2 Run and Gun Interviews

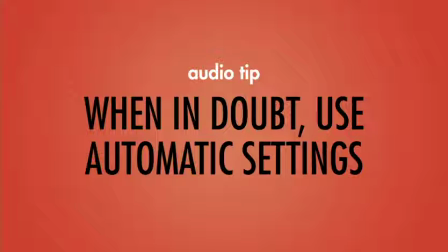And when you're in doubt about using a camera's manual audio settings, you're probably best off using the automatic settings for sound.
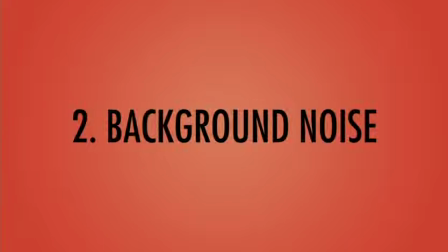As you're paying attention to the levels, also listen for background noise. Be careful not to conduct your interview in front of noisy appliances like air conditioners or refrigerators.
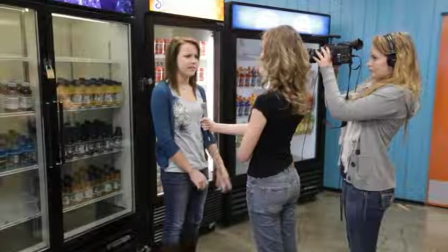I heard there was something wrong with the cinnamon rolls. Me and a couple of my friends had them the other day, and I ended up sick, missed 2 days of school.
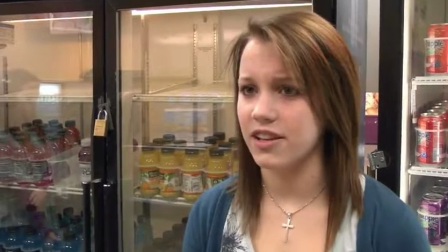My friend's in the hospital still, so it's bad news.
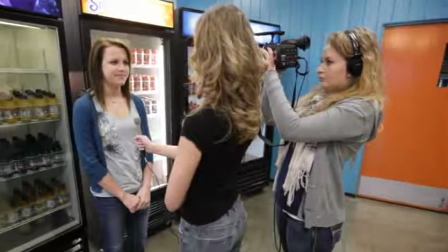If you're wearing headphones like you should be, you'll notice these distracting noises and you'll move to a quieter place.
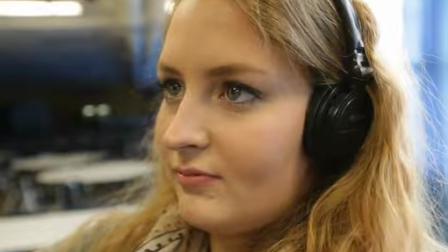In any case, the photographer needs to wear headphones the entire time and listen to the levels and listen for background noise.
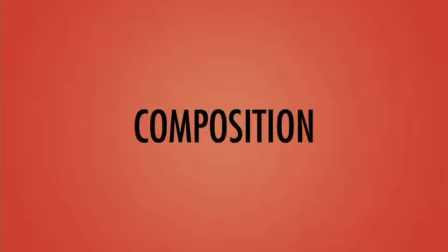Now let's take a look at composition. It's also the photographer's job to make sure the shot looks good. There's several things you need to do to have good interview composition. First, make sure your subject's eyes are on third.
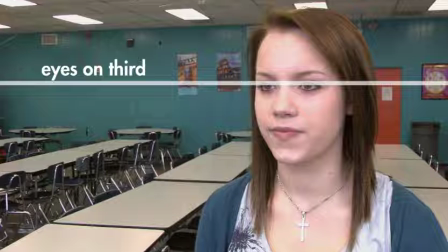Their eyes need to be about a third of the way from the top of the frame. No matter if your interview composition is wide,
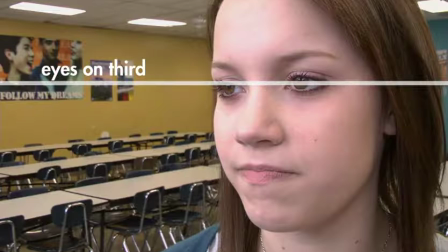medium, or tight, the eyes should be on third.
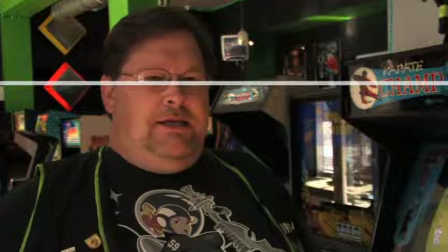Here's another example of eyes on third.
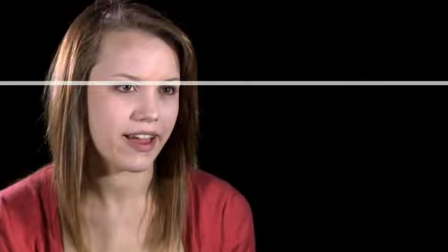And another. All right, you get the idea.
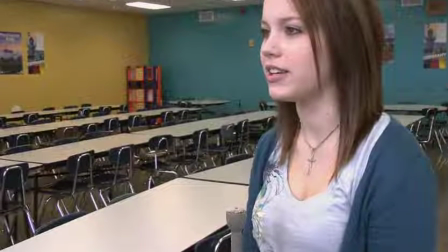Here's what you don't want. This feels awkward because Savannah's eyes are framed too high, cutting off the top of her head. You'll want to bring her down in the frame and put her eyes on that upper 1/3 line.
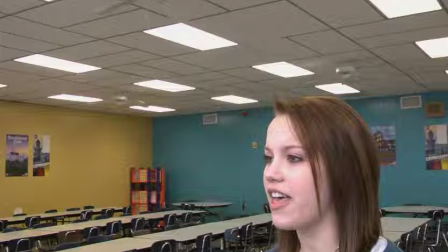And in this shot, she's framed too low. This creates too much space above her head.
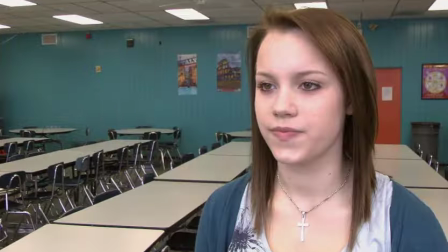And this is just about right. Also notice that we can see both of her eyes in the frame and that she's looking at the reporter, not directly into the camera.
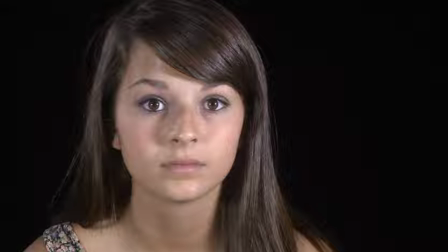When a subject looks directly into a camera, it can make your audience feel awkward, like they're looking directly at them. And that's usually not what you want in your news package.
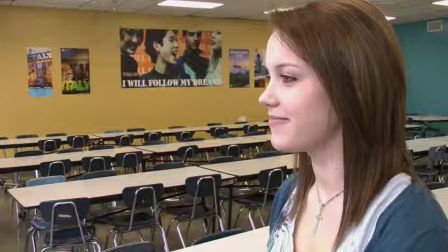And on the other hand, you don't want your subject turned so far away that you can only see the side of their face. We start to lose the detail and the expression in their faces that way.
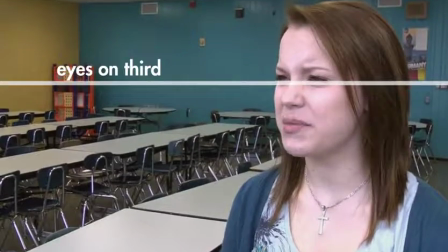You want to see both of their eyes, and you want their eyes to be a third of the way from the top of the screen.
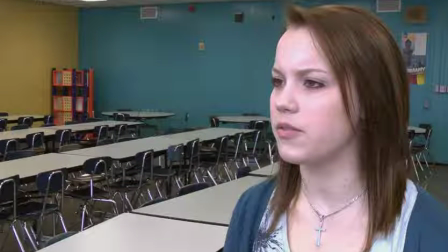Notice for a second the angle of the camera in relation to our subject. This is a bit more subtle, but you can see the camera is actually eye level. An eye level shot is how we expect to see the world, and it's considered an objective point of view.
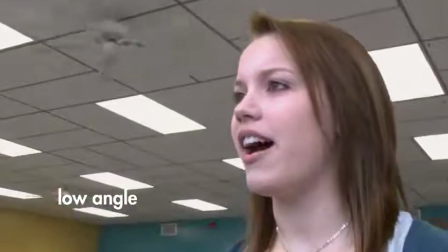Here's what I mean. Here's a low angle of the same interview. Savannah appears taller and larger than life.
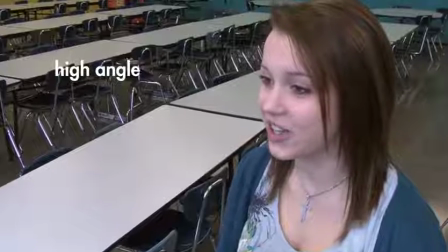And this is a high angle shot. In this shot, she seems shorter and inferior.
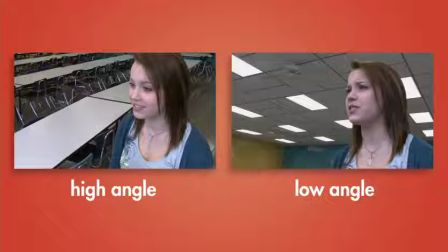A filmmaker might use these high and low angles to make a character appear proud or defeated.
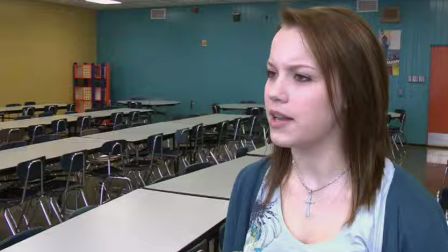But as a journalist, you want to err on the side of objective with eye-level composition for most of your interviews. You also want to remember to give your subject some room in front of them in the composition.
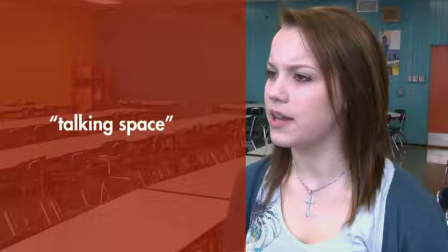We call this talking space. It's sometimes called nose room. Imagine the space in front of the interview filling up with words.
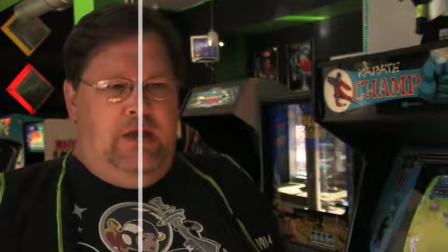This usually means aligning the subject with an imaginary line a third of the way from the right or left side of the screen.
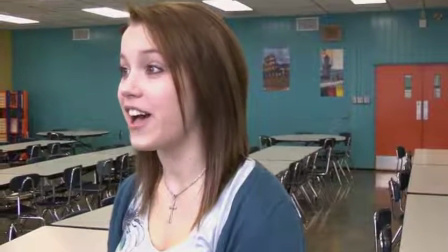This is an example of what you don't want. Notice how this makes you feel claustrophobic.
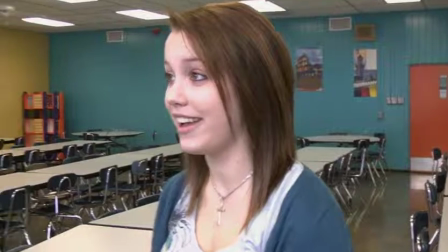The eyes are on third, but there's not enough talking space. You'll want to move the camera to position your subject along this vertical line.
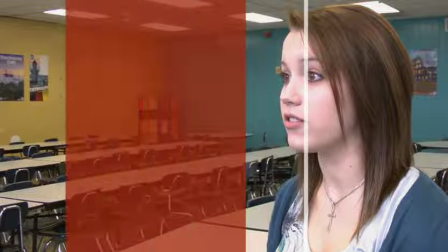This creates enough talking space in front of them, and it looks a lot better.
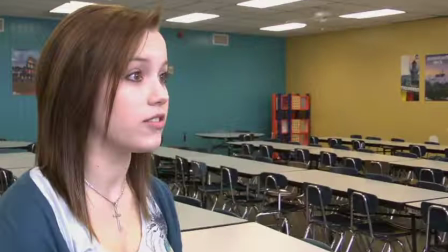If the interview were on the other side, you would align the subject with the other line.